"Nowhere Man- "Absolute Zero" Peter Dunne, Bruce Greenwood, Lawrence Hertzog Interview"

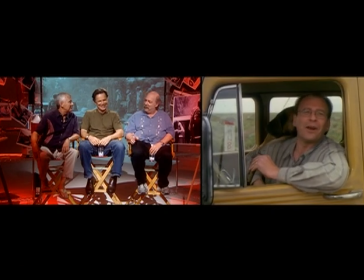1265s
Yeah, they had to convince me. He was supposed to drive off before his line, and Peter was saying, we're never going to get that to happen. So can he just say his line? No, it's art. It's perfect. It's brilliant. Don't change a thing. But production won, as always.
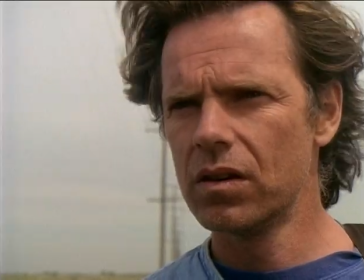1281s I ain't got it all day, mister.
So I just dug about this guy's face, it looked so 1940s or something.
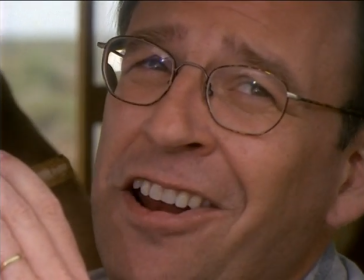1288s If it's good for you, you won't pass up this ride. Not too much traffic out this way.
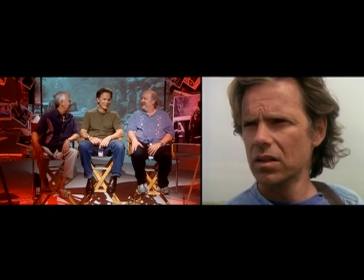1295s
This is how Tom's kind of worried about being taken off into a... Yeah. Hmm.
We're at a party, me and you.
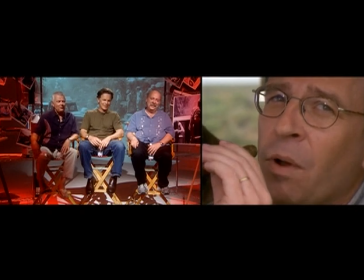1302s Have a good dog.
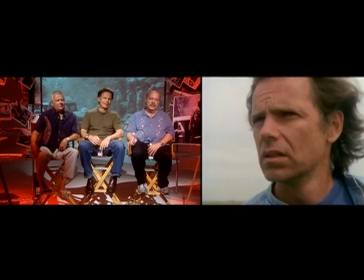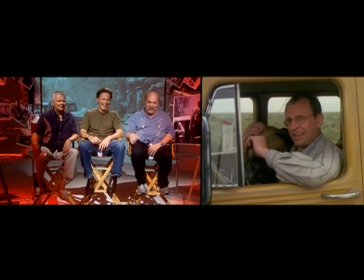1308s
Okay. Yeah, he's like... Tell me about it.
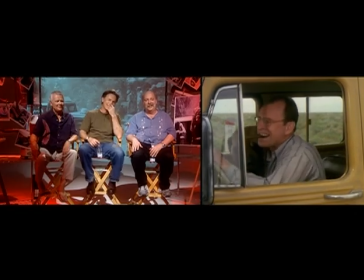1314s
Great dog, big mastiff,
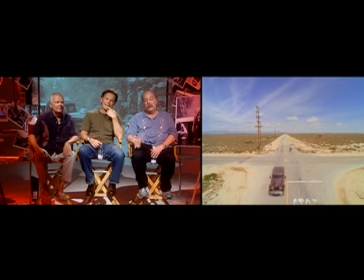1317s
great location, Peter, just, I mean, it was written as a crossroads, but we actually found it, amazing. It's not there anymore. It's gone, yes, there's a Denny's and a, you know, a hill, probably.
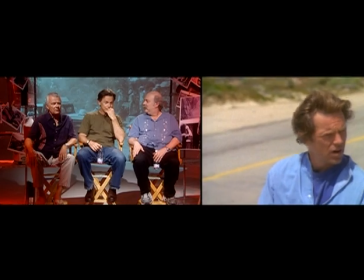1331s
No more empty crossroads in this state. Not in this hemisphere.
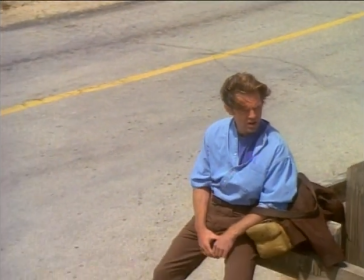1335s
This is where you get to see your bump in the crane shop, but we did get those clouds, which was just too cold to pass out.
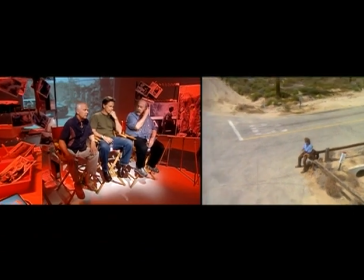1341s
Yeah. This is the fork in the road that Yogi Berra just talks about. Right. What's his line about the fork in the road?
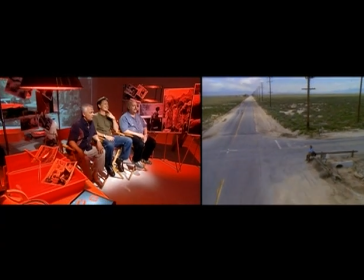1349s
Take it. When you come to the fork in the road. It's like, get forked, or...
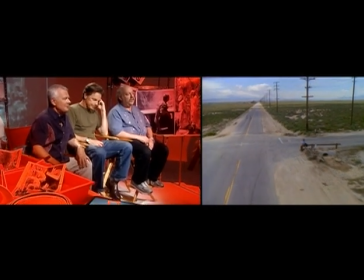1354s
No, no. It's great, though. It's still, I mean, you know,
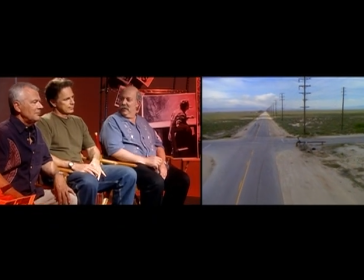1356s
the idea that this pilot leaves this poor guy out in the middle of nowhere sitting there did turn out to be very compelling. Yeah, he could have gone anywhere.